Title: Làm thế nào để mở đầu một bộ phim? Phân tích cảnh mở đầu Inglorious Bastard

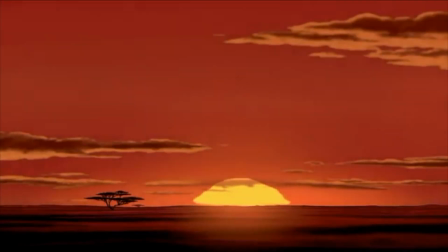[0:00]
Cảnh mở đầu của một bộ phim có thể nói là quan trọng nhất vì nó là thứ quyết định khán giả có muốn xem tiếp hay không.
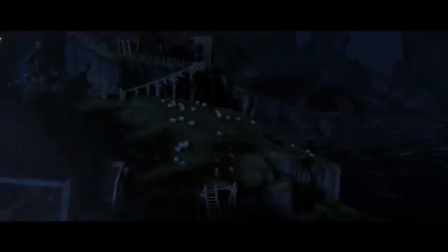[0:05]
Nếu một bộ phim thiếu đi sự thu hút ngay trong những cảnh mở đầu thì dù có một đoạn cao trào hay kết thúc hay đến đâu, người xem cũng không thể biết được vì họ sẽ không xem đến đó.
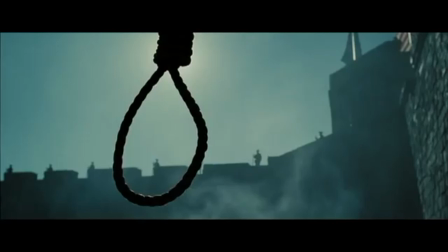[0:13]
Các nhà làm phim vì thế luôn tận dụng những phân cảnh mở đầu một cách hiệu quả nhất, thú vị nhất với hành động,
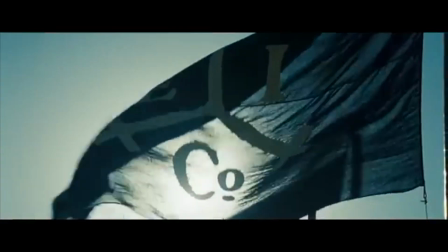[0:18]
bối cảnh hoành tráng, nhân vật thú vị để kéo người xem vào thế giới điện ảnh mà họ tạo dựng.
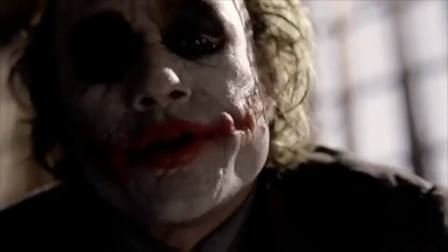[0:22]
Ví dụ như cảnh Joker cướp ngân hàng trong The Dark Knight hay cảnh giới thiệu Miranda và Andy trong The Devil Wears Prada.
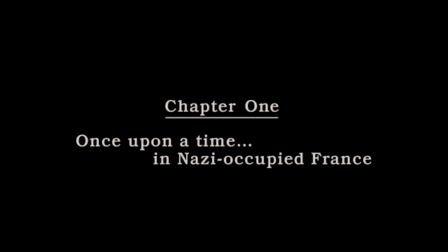[0:29]
Nhưng ngày hôm nay mình muốn nói về cảnh mở đầu trong Inglourious Basterds, đạo diễn bởi Tarantino.
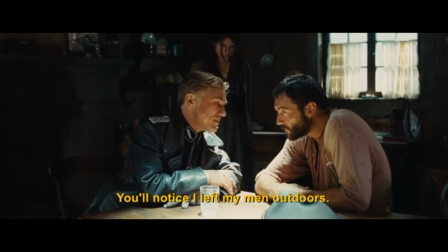[0:34]
Có độ dài 20 phút tổng cộng với 15 phút là hội thoại, cảnh quay này lại có thể khiến chúng ta ngay lập tức bị cuốn vào câu chuyện. Vì sao với ít hành động và những thứ hào nhoáng mà chúng ta lại dễ dàng bị thu hút bởi cảnh quay này đến vậy?
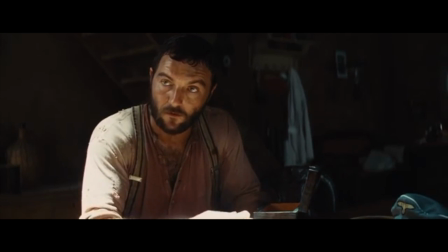[0:45]
Vì sao 15 phút chỉ có hội thoại lại hiệu quả đến vậy? Hãy cùng mình tìm hiểu sức hấp dẫn đến từ đạo diễn Quentin Tarantino.
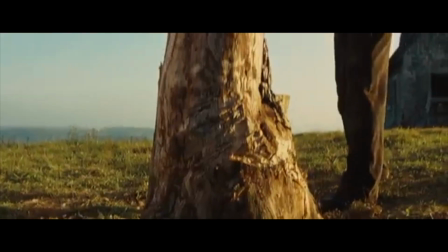[0:53]
Yếu tố đầu tiên khiến cảnh mở đầu của Inglourious Basterds thú vị đến vậy chính là cách mà Tarantino tạo dựng sự hồi hộp.
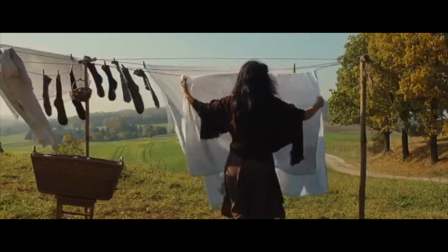[1:00]
Chúng ta bắt đầu với hình ảnh bình yên ở vùng quê, một người cha bổ củi và cô con gái làm việc nhà.
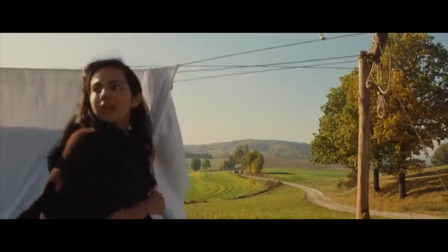[1:04]
Sự yên bình ấy bị phá vỡ khi cô gái nhìn thấy từ xa một đoàn xe mà sau này chúng ta biết là quân phát xít cùng với kẻ phản diện Hans Landa.
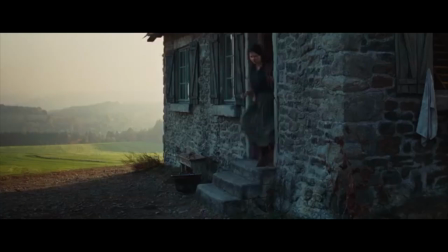[1:12]
Tarantino không cắt ngay đến cảnh bọn phát xít đến nơi mà tập trung vào những nhân vật nông dân đang hiện diện ở đó.
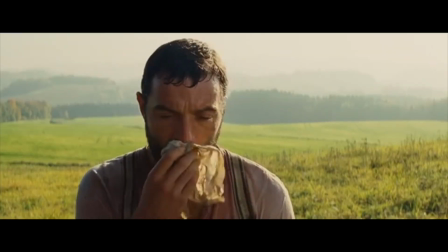[1:17]
Labadit dừng việc bổ củi, ngồi xuống và trên khuôn mặt ông là những cảm xúc tuyệt vọng và lo sợ.
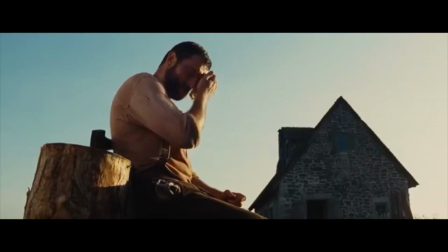[1:22]
Tarantino ở lại với nhân vật Labadit để chúng ta cùng cảm nhận sự lo lắng của nhân vật, từ đó đem đến cảm giác hồi hộp trước khi giới thiệu đến chúng ta với nhân vật chính trong cảnh quay này,
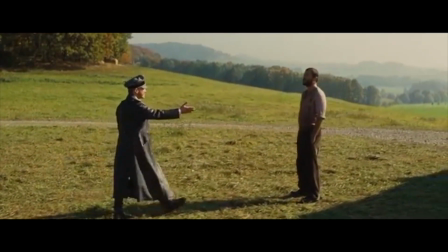[1:30]
sĩ quan Hans Landa. Và điều này đưa mình đến điểm hấp dẫn thứ hai, nhân vật. Hans Landa là một nhân vật có thể khiến cho khán giả không thể rời mắt.
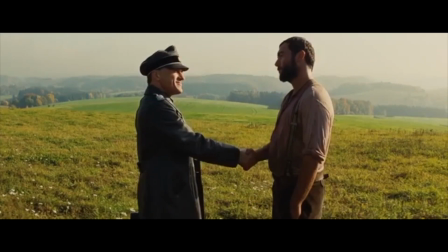[1:37]
Chúng ta có thể thấy sợ hãi hay thậm chí là ghét bỏ nhân vật này, nhưng ông ta thực sự có một sức hút không thể chối cãi.
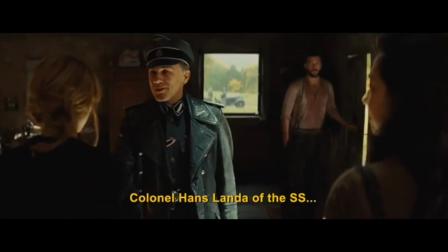[1:43]
Hans Landa xuất hiện trong bộ dạng lịch thiệp và thân thiện, một điều bất thường mà không ngờ tới ở một tên phát xít.
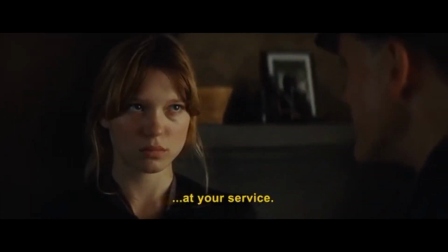[1:48]
Ông ta khiến cả Labadit lẫn chúng ta mất đi cảnh giác.
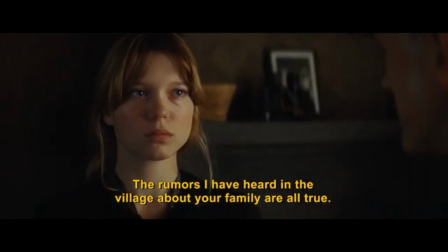[1:50]
Dường như sự hồi hộp đã được giảm đi một chút, nhưng có cái gì ở nhân vật này vẫn khiến chúng ta cảm thấy bất an, từ cách ông ta tán dương những người con gái trong gia đình.
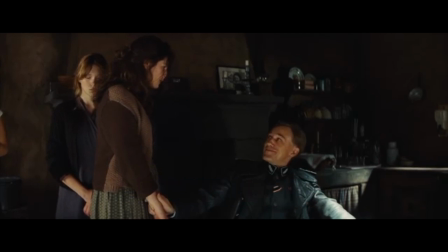[2:02]
Đến cách ông ta xin một cốc sữa thay vì rượu vang, hay cách mà ông ta nắm lấy một cô gái.
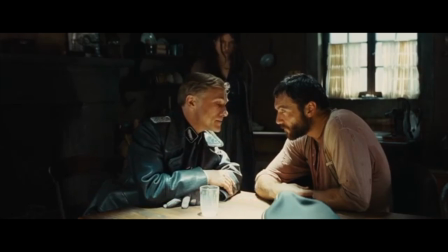[2:05]
Ông ta liên tục xin phép Labadit để làm điều này hay điều nọ, ví dụ như xin nói chuyện riêng, xin một cốc sữa hay xin hút thuốc trong nhà.
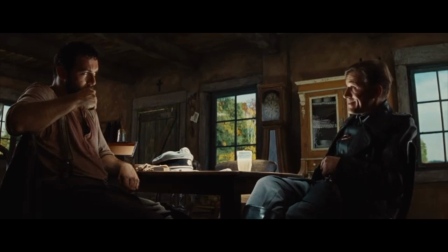[2:12]
Rõ ràng ông ta không phải xin phép gì cả. Tiếng muốn ông ta có thể ra lệnh cho tay sai của mình giết chết cả nhà Labadit.
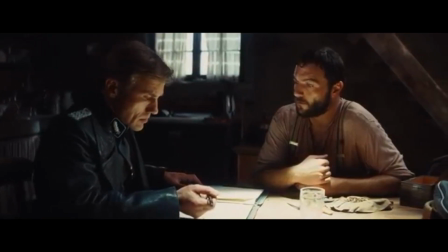[2:17]
Nhưng Hans Landa không làm thế, mặc dù ông biết Labadit đang che giấu những người Do Thái.
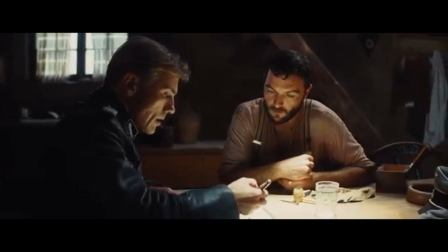[2:22]
Ông ta muốn chơi trò mèo vờn chuột, muốn nhìn thấy con mồi của mình đau khổ trong khi ông ta tận hưởng cái thú vui tra tấn người khác.
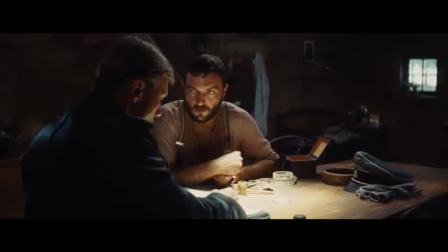[2:27]
Hans Landa là một kẻ thông minh và tâm thần, và chính điều đó tạo nên sức hút cho nhân vật này.
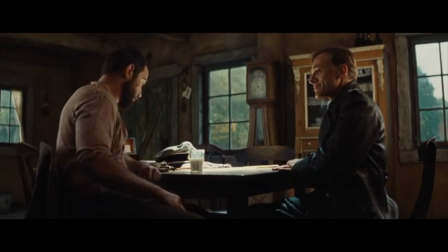[2:32]
Ông ta đi ngược lại với sự kỳ vọng của chúng ta về một tên phát xít, nhưng ẩn đằng sau những cử chỉ lịch thiệp kia, ta biết đây là một kẻ nguy hiểm.
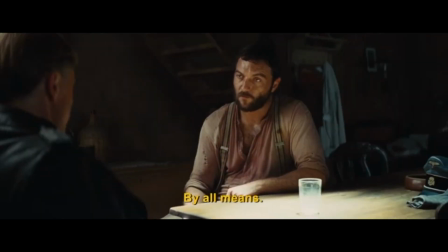[2:40]
Hans Landa đưa Labadit vào một cuộc hội thoại dài 15 phút. Đó là một lựa chọn mạo hiểm của đạo diễn vì thường những cảnh quay dài rất khó để giữ người xem.
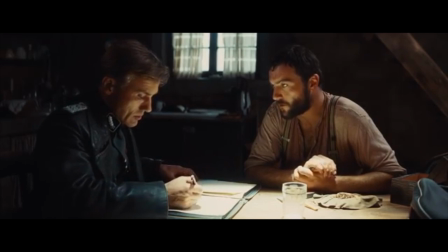[2:48]
Đây lại là một cảnh phần lớn chỉ có hội thoại. Nhưng chúng ta hoàn toàn không cảm thấy đây là một cảnh phim dài lê thê mà ngược lại.
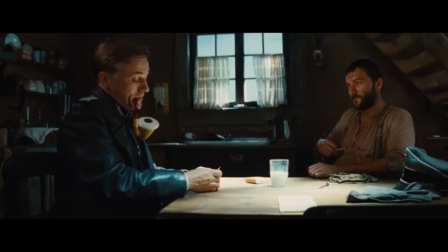[2:53]
Chúng ta cảm thấy hứng thú và tập trung hơn khi cuộc hội thoại ngày càng phát triển theo thời gian. Và đây cũng chính là yếu tố thứ ba tạo nên thành công của cảnh mở đầu của hội thoại.
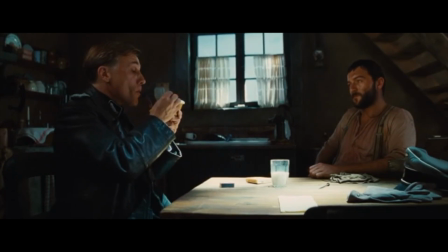[3:01]
Làm thế nào để đạo diễn giữ cho một cuộc trò chuyện dài 15 phút không bị chán? Trước hết, đó phải là một cuộc hội thoại thú vị và có tiềm năng. Ngay từ đầu chúng ta đã muốn biết chuyện gì sẽ xảy ra rồi. Liệu tên phát xít có tìm ra được những người Do Thái đang lẩn trốn hay không?
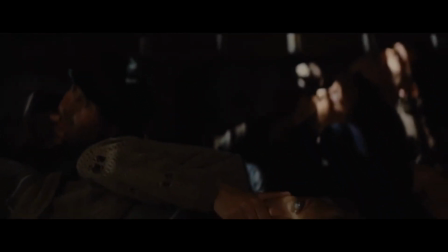[3:13]
Liệu họ sẽ làm gì để trốn thoát? Liệu Labadit và gia đình của ông ta có bị trừng phạt hay không?
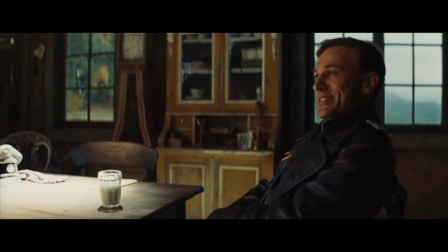[3:17]
Thêm vào đó là những cử chỉ, hành động và cách nói chuyện của nhân vật. Cái tính cách tương tự và khuôn mặt tươi cười của Landa khiến ta tự hỏi ông ta sẽ làm gì tiếp theo.
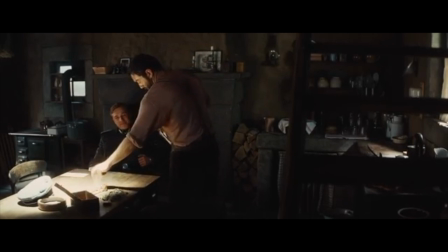[3:25]
Khi Hans Landa đóng cuốn sổ ghi chép lại, chúng ta tưởng rằng ông ta đã xong việc với gia đình Labadit và chuẩn bị rời đi.
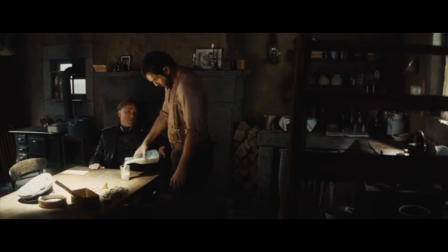[3:30]
Cả khán giả và Labadit thả lỏng vì tưởng nguy hiểm đã qua đi, nhưng Hans Landa lại xin thêm một cốc sữa nữa và cuộc hội thoại đột nhiên trở nên kỳ lạ.
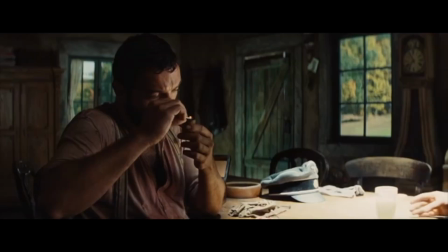[3:37]
Khi ông ta tự dưng chuyển hướng nói bóng gió về đến Đức và người Do Thái.
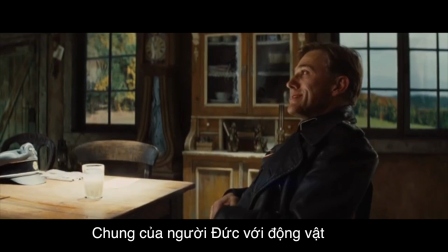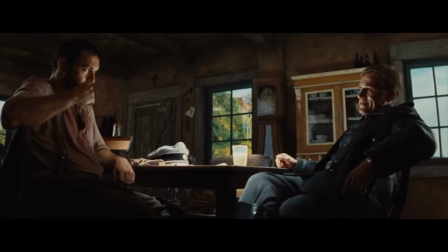[3:49]
Lúc ấy chúng ta cảm nhận có điều gì bất thường và bất an. Cách sử dụng những hình ảnh ẩn dụ này khiến cuộc hội thoại trở nên thú vị, đồng thời tiết lộ nhiều điều về tính cách nhân vật Hans Landa. Ông ta màu mè, khoe khoang và yêu quyền lực, nhưng đồng thời cách mà ông ta nói về người Do Thái cũng đặc biệt thú vị.
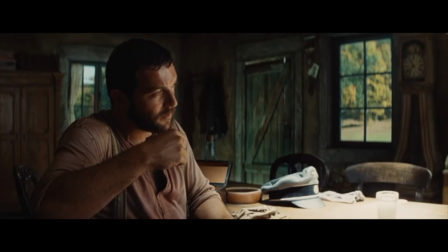[4:03]
Landa nói rằng người khác thường so sánh người Do Thái với con chuột, và nhiều người có thái độ thù địch với con chuột, nhưng ông ta thì không.
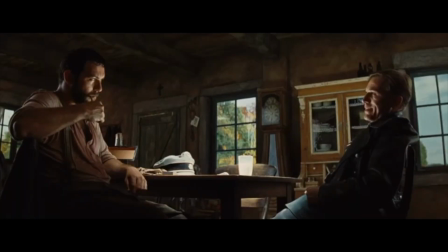[4:09]
Ông ta nghĩ một con chuột cũng không khác gì so với con sóc.
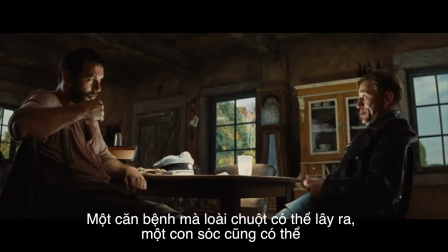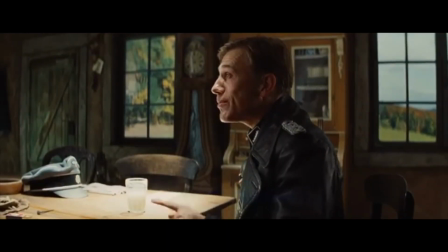[4:17]
Điều này cho thấy rằng ông ta không nghĩ người Do Thái thấp hèn hay ghê tởm như nhiều tên phát xít khác.
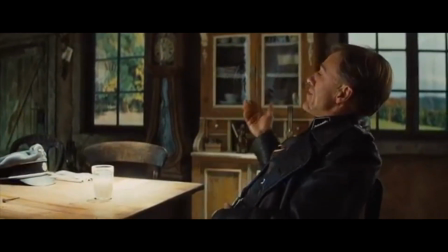[4:21]
Ông ta nhận ra sự vô lý và ngớ ngẩn trong cái thể chế mà ông ta làm việc cho, nhưng ông ta vẫn làm việc đó.
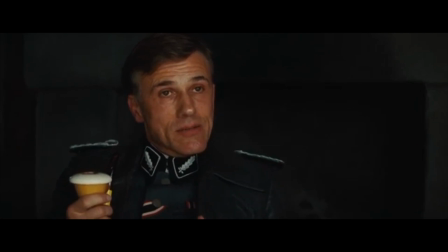[4:26]
Cuộc hội thoại còn bị đẩy lên cao trào hơn khi mục đích của Hans Landa dần được tiết lộ.
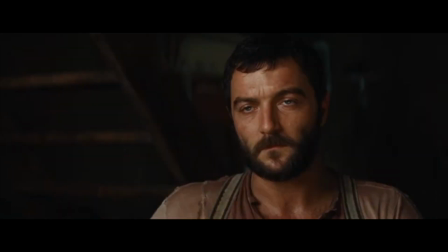[4:30]
Màn quay zoom dần vào hai nhân vật, Landa và Labadit, tạo nên sự căng thẳng khi Landa lần đầu tiên trút bỏ bộ dạng tương tự và cho thấy sự nguy hiểm thực sự của ông ta và hỏi.
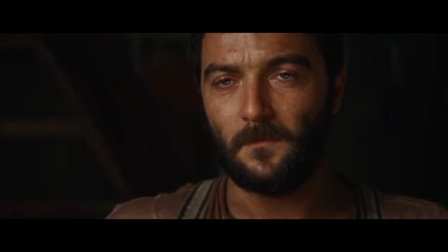[4:40]
Máy quay zoom vào khuôn mặt sợ hãi của Labadit, và với mỗi câu hỏi của Landa, chúng ta thấy nỗi sợ và dằn vặt ngày một rõ rệt của Labadit. Labadit đầu hàng, và trên khuôn mặt của ông ta là những cảm xúc giằng xé.
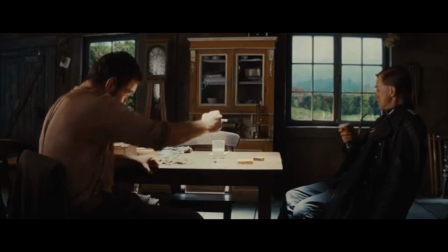[4:50]
Chúng ta biết câu chuyện đã đi đến hồi kết, Những căng thẳng được giải tỏa một cách bạo lực khi Landa ra hiệu cho lính của hắn tiến vào.
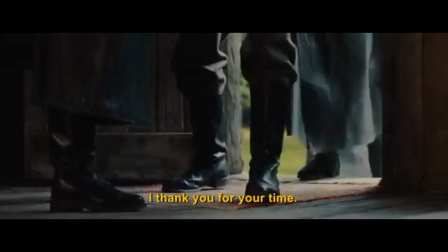[4:56]
Tiếng bước chân, tiếng nhạc nền in tai và tiếng súng kết thúc sự căng thẳng hồi hộp từ đầu phim tới giờ. Ở đây, yếu tố hồi hộp được tận dụng rất triệt để.
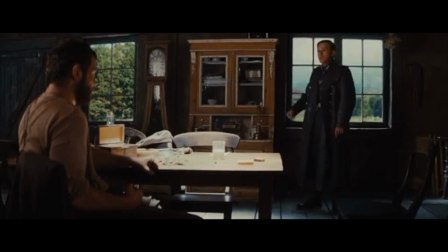[5:04]
Chúng ta từ căng thẳng đến thả lỏng rồi lại hồi hộp, rồi lại được thở phào. Tarantino kéo tình huống như kéo một miếng cao su để khiến chúng ta càng mong chờ và một sự giải tỏa thỏa mãn.
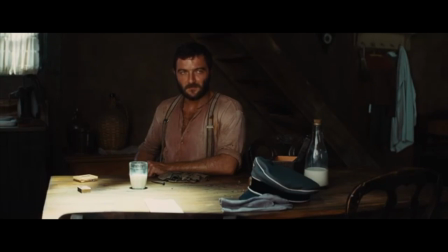[5:13]
Cuộc hội thoại có một cấu trúc bao hồi của riêng nó, có mở đầu, cao trào và kết thúc.
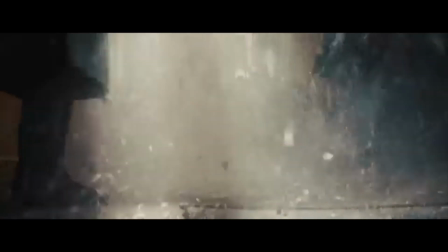[5:17]
Nó phát triển như một tuyến truyện hoàn chỉnh và vì thế mới có thể kéo dài đến tận 15 phút mà không khiến khán giả mất hứng thú.
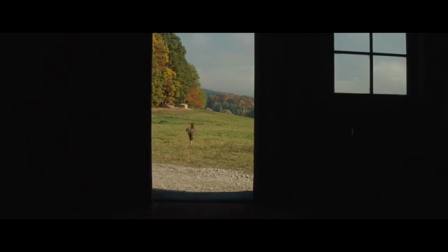[5:23]
Nên Tarantino còn đưa ra một quân bài cuối cùng để khiến chúng ta thêm đầu tư ở bộ phim. Đó là sự trốn chạy của Shoshana. Cảnh quay Shoshana từ trong ngôi nhà là một cảnh quay mà mình thích nhất trong bộ phim.
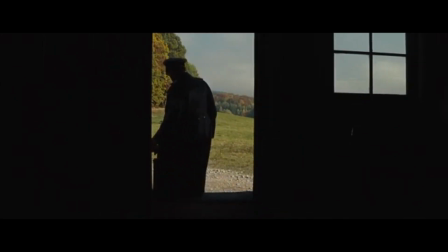[5:32]
Khi tất cả xung quanh tối đen, chỉ có duy nhất một khung cửa sổ và cửa chính mà sau này bị cái bóng của Landa che mất.
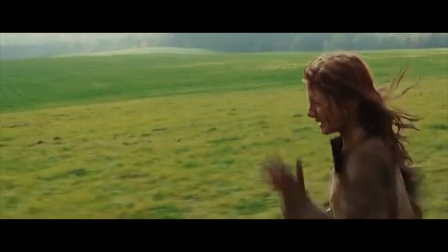[5:38]
Liệu chuyện gì sẽ xảy ra sau đó? Liệu Landa có bắt được Shoshana hay không? Và hàng toán các câu hỏi khác mà chúng ta muốn được giải đáp.
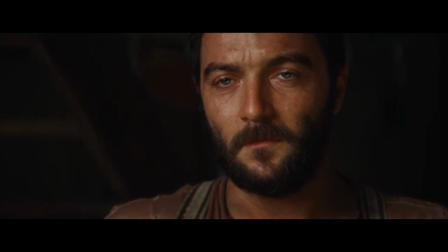[5:44]
Vậy là với ba yếu tố kết hợp hài hòa và bổ trợ cho nhau, sự hồi hộp, nhân vật có cá tính và cuộc hội thoại có cao trào và thú vị,
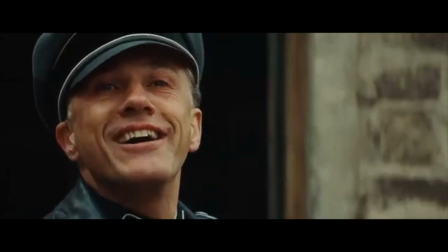[5:51]
Tarantino đã tạo nên thành công cho 20 phút đầu tiên của Inglourious Basterds, kéo chúng ta vào bối cảnh chiến tranh thế giới thứ hai và là một bàn đạp vững chắc cho những gì xảy ra sắp tới. Ok, cảm ơn các bạn vì đã xem video vừa rồi của mình. Like, share và subscribe cho mình nếu như các bạn thích cái content vừa rồi và muốn ủng hộ mình để làm thêm nhiều những thứ như thế nữa. Và mình cũng xin lỗi là 2 tuần vừa rồi mình đã không ra video và bây giờ mình hứa là mình sẽ ra rất là đều đặn. Ok. Bye bye. Gặp các bạn vào thứ 2 tuần sau.